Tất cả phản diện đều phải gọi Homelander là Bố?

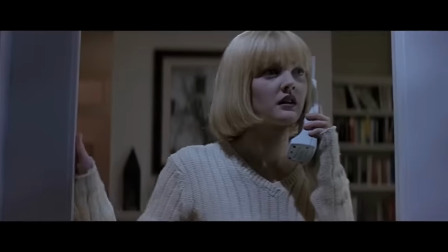7:45 Phải nói đáng sợ là như nào Hồi hộp là như nào Nhiều người đánh đồng 2 thể loại này với nhau Ừ thì phim nào có
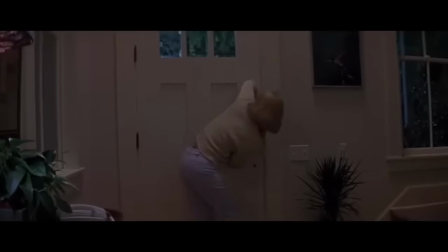7:51 nhân vật đáng sợ thì cũng hồi hộp cả Nhưng 2 cái đấy vẫn khác nhau Hồi hộp chỉ là trạng thái mà bạn đang có 1 câu
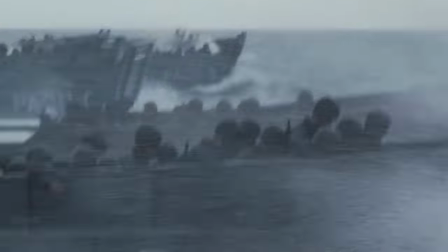7:57 hỏi quan trọng Chưa giải đáp được thôi Liệu bình nhì Ryan có được giải cứu hay không Liệu ai
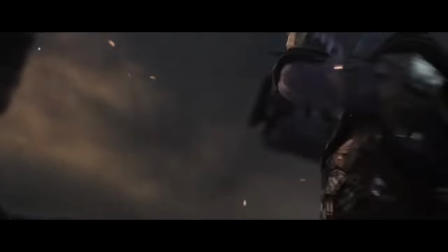8:01 sẽ sống sau Squid Game Làm thế nào để đánh bại Thanos được bây giờ Bạn đi nét trộm,
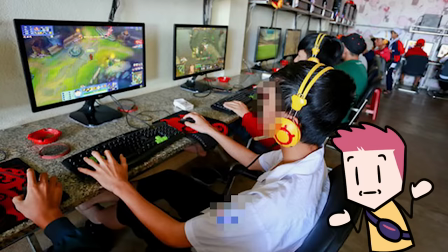8:06 đấy là hồi hộp Nếu sự hồi hộp tăng dần theo thời gian Và kết quả câu hỏi đấy nó tệ Thì đấy là đáng sợ Bạn lén đi nét,
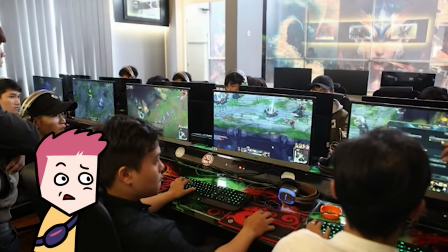8:13 càng quá giờ tan trường Thì càng hồi hộp không biết bố mẹ có đi tìm hay không Nếu bố bạn xuất hiện thì đấy
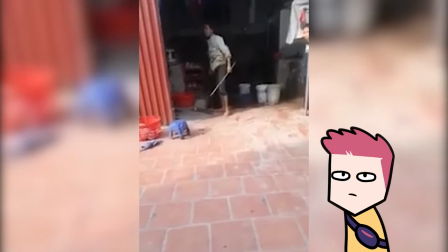8:18 là hoảng sợ Nói chung hoảng sợ cần có sự tích lĩ của hồi hộp Đấy là lý do mà phim ma nào Cũng sẽ có một đoạn
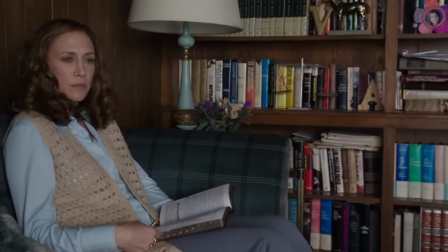8:23 dạo trước khi con ma hù ra Hồi hộp cũng chính là sự không chắc chắn Vì bạn không biết câu trả lời là gì Vì vậy
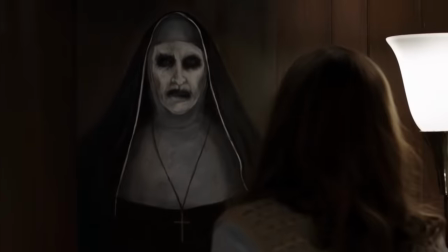8:29 nếu phản diện lần nào cũng làm điều ác Thì câu trả lời đã quá rõ ràng rồi Như thế thì khán giả sẽ không hồi hộp nữa Mà
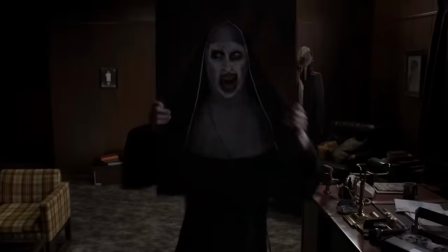8:34 cũng chả sợ nữa Vì họ biết thừa mọi chuyện rồi sẽ như thế thôi Vậy thì quay lại về vấn đề Làm thế nào để
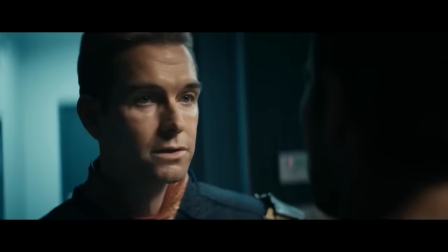8:40 tạo nên một nhân vật đáng sợ Tôi tìm hiểu đó đây thì biết được vài cách như thế này Cách đầu tiên thì thường thấy mà lại có
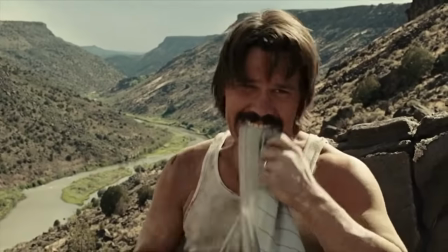8:45 hiệu quả cao Đây là để sự quyết định của nhân vật chính dựa vào một cái khác Ví dụ như trong No Country for Old
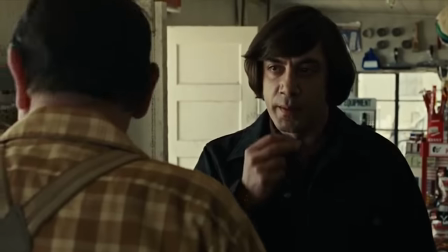8:51 Men Anton Chiger đã quyết định số phận của chủ tiệm xăng Bằng cách tung đồng su và cho ông này đoán Một cách khác
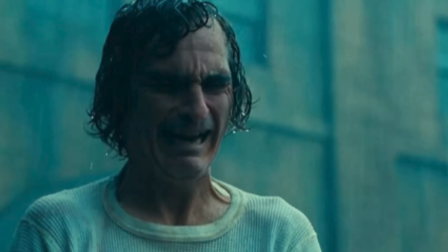8:57 cũng hiệu quả đấy Đấy là cho phản diện cực kỳ nhạy cảm Ý không phải là để họ khóc Chúng ta không cần thêm một phản diện biết khóc
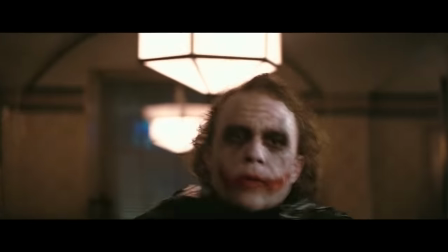9:03 của nền điện ảnh Việt Nam đã có chấn thành rồi Mà nhạy cảm ở đây là những kích thích rất nhỏ Cũng có thể làm tên phản diện
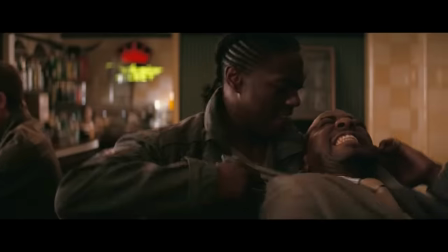9:08 nổi điên nổi khùng lên làm điều xấu Cái đấy thì sẽ khiến khán giả bất ngờ Vì họ không nghĩ là phản diện lại khiến
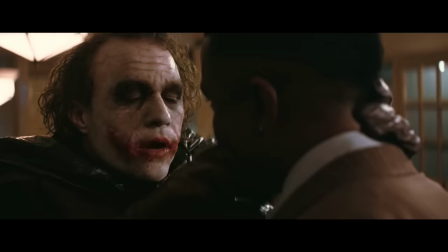9:14 nó nghiêm trọng đến vậy Kiểu may sai chính tả bố mới đấm mày Cái này thì không nên lạm rộng quá Vì nó dễ khiến khán giả bị nhờn
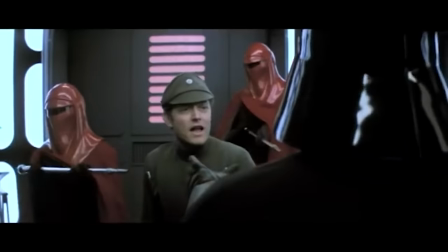9:20 Giống như trong Return of the Jedi Darth Vader có cảnh bóp cổ một cấp dưới Cơ mà đạo diễn lại xóa nó đi Vì
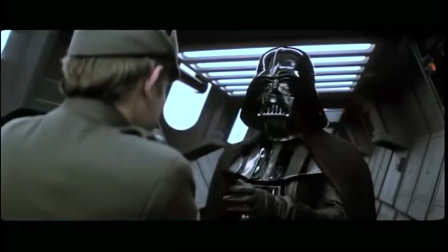9:25 Darth Vader làm thế nhiều lắm rồi
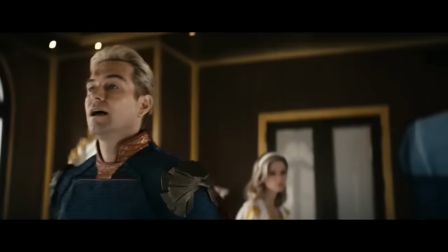9:31 kiểm soát thú tính của Homelander. Tổng quan trung thì hắn không đến mức lạm sát. Nhiều đoạn tên này cố nín nhịn bà Ashley dù là hắn kinh ra mặt.
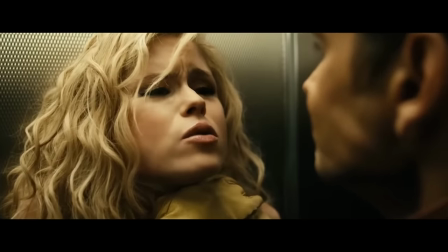9:38 Cơ mà Ashley vẫn có ích với Homelander nên hắn đủ lý trí để không giết cô này. Dù sao thì cách này vẫn hiệu quả nếu được sử dụng vừa đủ.
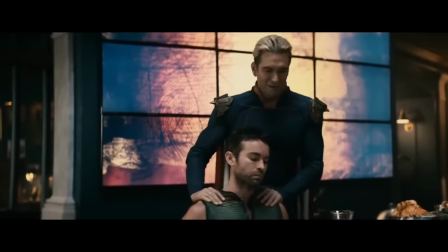9:44 Nó sẽ tạo ra một phản diện giống như Homelander vậy.
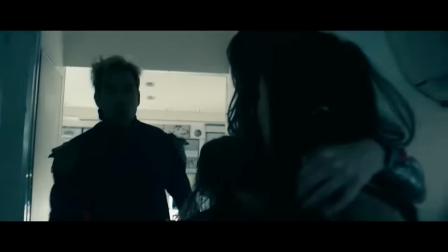9:46 Chỉ cần sự xuất hiện của hắn thôi là mọi người xung quanh sợ hãi Chỉ cần một điều bé tí khiến Homelander không vừa mắt thôi là tên này mắt trừng lên, đỏ quạch.
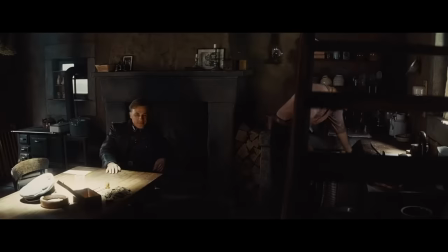9:54 Dọa cho đám nhân viên xung quanh đái ra quần. Một cách khác cũng khá hiệu quả, đấy là tạo cho nhân vật một tính cách bất thường.
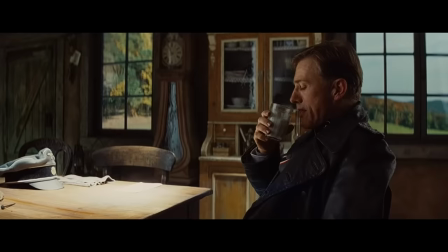10:00 Nhân vật tiêu biểu chính là Hans Landa của loạt phim Inglorious Bastard. Lúc nào tên này cũng thể hiện ra sự vui vẻ, thân thiện nhưng đột ngột biến thành tàn nhẫn.
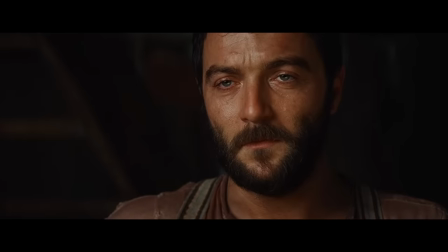10:08 Điên cuồng khi ăn nắm thóp được kẻ đối diện là người Do Thái Cách này thì cũng nên sử dụng cẩn thận vì nếu lạm dụng thì phản diện sẽ trở thành một kẻ có tâm lý yếu đuối,
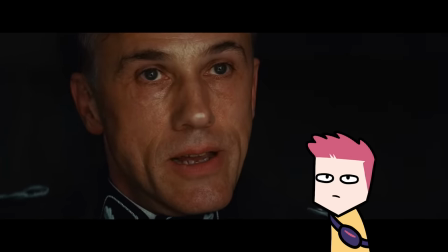10:16 dễ mất tự trục Trông giống hệt cháu tôi lúc bìm của nó cả ngày chưa được thai. Cách tiếp theo là tạo nên một nhân vật phản diện bị điên.
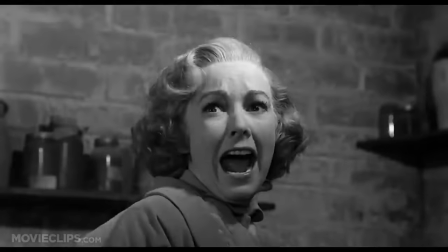10:22 Bị điên thì chắc chắn là khó đoán rồi. Mà nó cũng là một lý do để giải thích cho những hành động trái đạo đức mà nhân vật này làm.
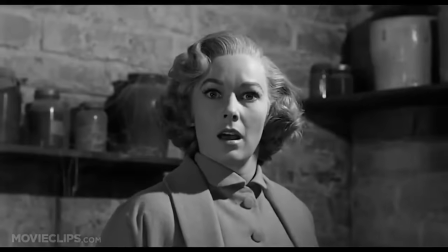10:27 Nhưng nếu chỉ xây dựng nhân vật đơn giản là điên, thì phản diện đó sẽ thiếu đi động cơ cho những việc làm của hắn.
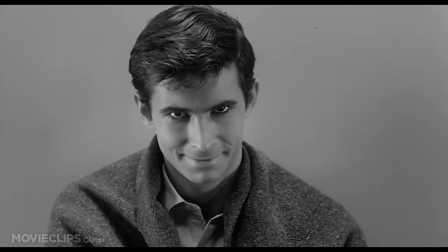10:32 Kết quả là nhân vật này sẽ cực kỳ xáo rỗng, không thể hiện được bất kỳ điều gì. Có thể khán giả sẽ thấy sợ sợ khi xem phim, nhưng xem xong là sẽ quên nhân vật này luôn.
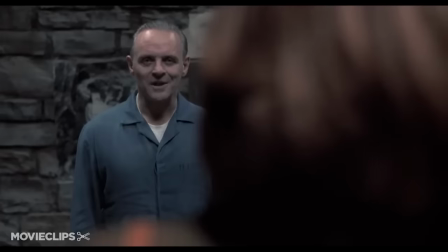10:40 Thế nên Nên là dù xây dựng nhân vật điên loạn đi chăng nữa, thì người này cũng phải có hành động nhất quán và có động lực rõ ràng để thực hiện hành vi.
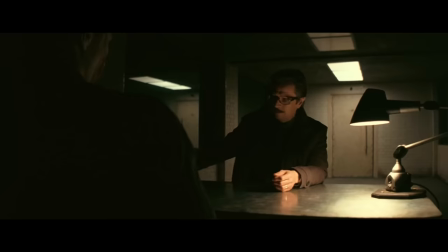10:47 Điên thì không phải động lực cho phản diện làm điều xấu. Nhân vật tiêu biểu được xây dựng theo hướng này là Joker trong The Dark Knight.
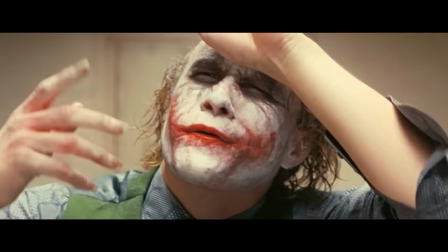10:52 Joker bị điên là rõ, nhưng hắn nhận thức rất rõ ràng về bản thân, về mối quan hệ xã hội và biết cách nói làm sao để câu nào câu đấy rất là viral.
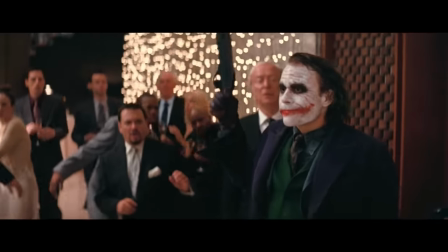11:00 Nếu không phải Gotham thì anh này thành content creator chắc. Quan trọng là Joker làm việc có mục đích rõ ràng, chứ không phải chỉ đơn giản là một tên trang điểm lẻ lẻ chống phá xã hội.